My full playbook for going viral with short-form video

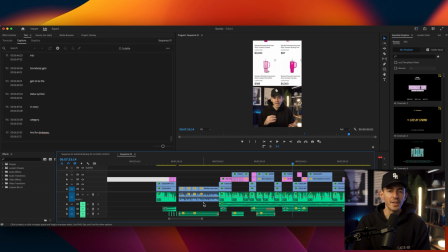People are flipping them for hundreds on eBay. so you can start to see like the pacing is pretty good as is, but if I did it with no music and no sound, it wouldn't hold your attention. The audio is critical. And like, if there's a piece of this that I'm worst at, even though I used to make music,
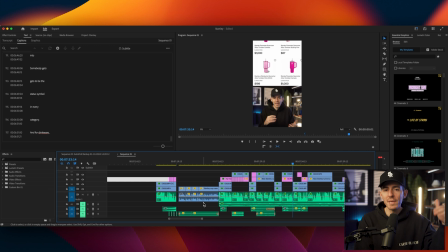it's picking the right audio track to match the BPM that I'm delivering the vocals with. It doesn't seem like that matters. Like if you go on TikTok and you watch somebody who's making short form and they use the same song over and over and over, some of them for fast clips, some are fast videos they make,
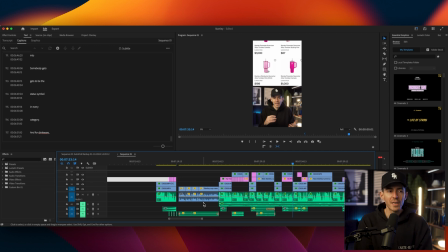some of them for slow, you'll realize like those videos don't do that well because the audio doesn't match the vocal pocket. And you really need the audio to match the vocal pocket. This is something that we'll talk about in the course. We can do like a whole module on it. But also it comes with like training your ear and taste a little bit.
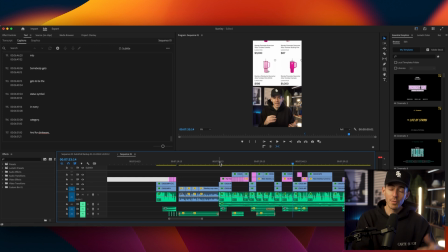So it takes me a while to find the right song to match and to put on top of that to do sound effects, which create even more dynamic nature of the video. And on top of that, I like to time the beat drop with like interesting points in the video. So it like creates this tension and then the beat hits at the same time.
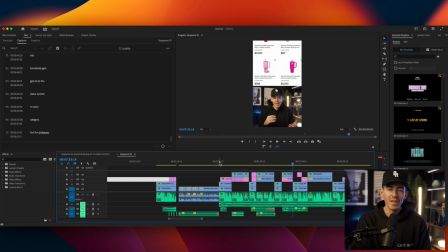And it's like this, this euphoric moment in the video. All of that is like a learned skill.
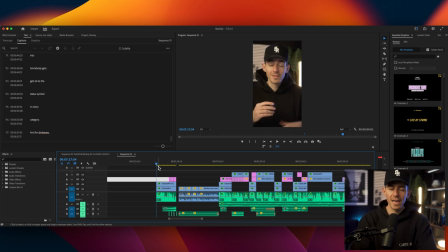So I'm just going to mute that for now. But if you just listen to, and I'll go through that at the end, but if you just listen to the delivery, something crazy is happening with Stanley Cups.
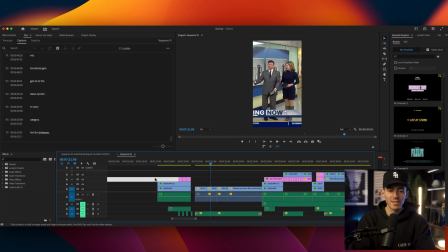You ever seen one of these? The pacing does make sense. So I'll go through it without the music first.
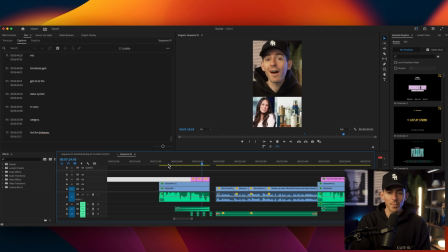So his first line, something crazy is happening with Stanley Cups. This was just like, I did a slow zoom at the beginning. I like to start with full screen because I think when it's half screen or B-roll, people like scroll right by. So I like to give them a shot of my face right away. And I don't like to overwhelm on the beginning.
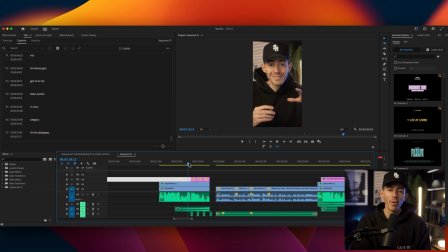So the first 3 seconds is important to show a little bit of what you're talking about, either through text or graphics. And so here I chose to do a 3 picture sequence, like with a sound effect that I'll add later, but just showing the Stanley Cups.
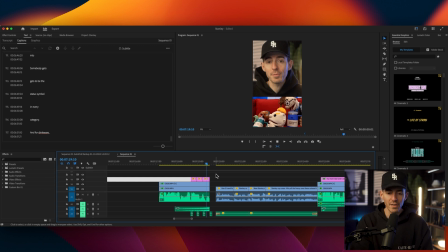Then I cut to what I talked about before is like the news clips, which I think are really powerful. This is the first time I ever did this. Now it only works if like there is a topic that's being covered in the news, but Stanley Cup, racking up 6.7 billion views. so this is just me going to YouTube, searching Stanley Cup,
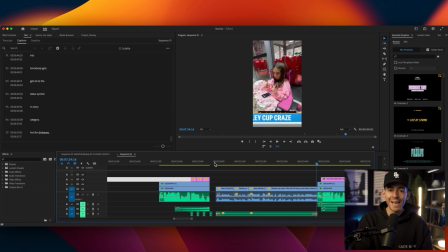finding the news clips, taking the YouTube, going to a program called Downy. I'm pasting the YouTube link into Downy. Downy is stripping out the MP4 from YouTube so that I can have it in here. And then I'm just pasting it to the right of my timeline.
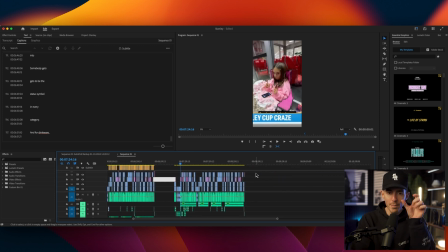I'm going through and finding the right moment that I want.
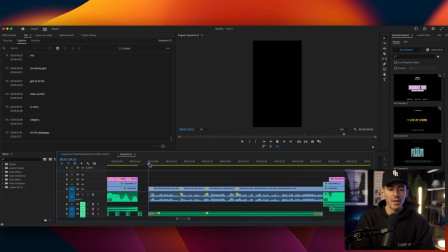Now, again, it takes a little bit of taste to know like to know when to cut it. Obviously, when they say Stanley, you want to cut it, but like knowing what to piece together, that takes a little bit of practice. But it took me a while it took me 30 minutes to kind of get the sequence where I wanted, but I think it adds a lot of power to it because it's not just me talking at you,
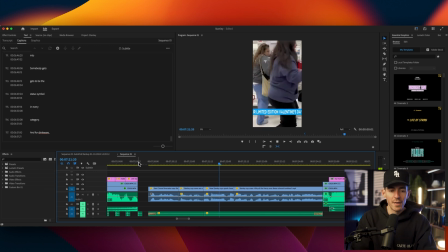it's kind of this like other perspective, these other angles.
Stanley Cup, racking up 6.7 billion views.
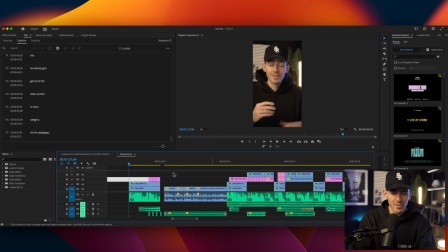And as we go, I want to see like how long. So it started at 7:17. So here we're 7 seconds in. I did the first line intro in the news compilation. We're 7 seconds in. If you're interested in Stanley Cups, I pretty much have got you hooked so far,
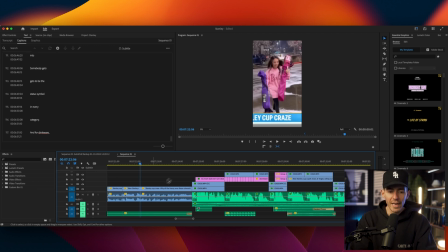especially because like this clip of this girl walking with like athletic chairs to go obviously like sit.
6.7 billion views.
She's like sitting outside a store. It says cup craze. This clip is just perfect for this. And I just got lucky that I found it. Sometimes you find the clips and then make these videos around it. I just found this as I was
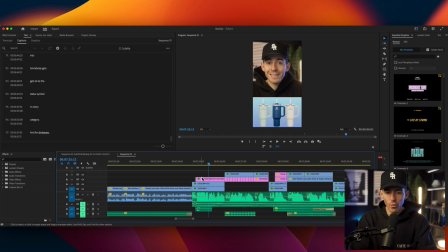looking. So we'll keep going. This 40-ounce So again, this 40-ounce Stanley Quencher, it was important that I showed what it was. So that explicit. The first little sequence was a little fast. Those clips are just talking about Stanley, but you don't actually know what it is. So this is the first time I'm like putting the cup on the screen for a while.
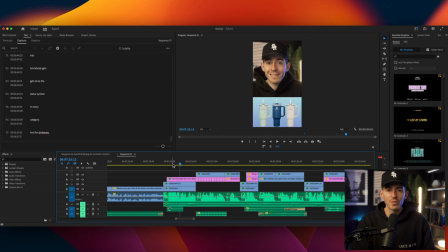And I like to pick this sounds really stupidly obvious, but I like to pick visuals that match what I'm saying exactly. So like my mind kind of works in metaphors. Like I like putting punny stuff in there. Like I'll put a GIF that like kind of means what I'm saying and like add humor.
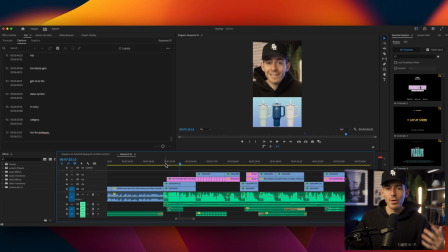These videos go so fast that when you're not making them, you don't realize people don't have the time to think deeply about every line because it's just like, it's like the next. So that's why it's helpful to put graphics exactly mapping to what you're talking about. So in this case, I put the 40-ounce Stanley Cup on there for that's 2 seconds. That's a long time for that one graphic to be on there.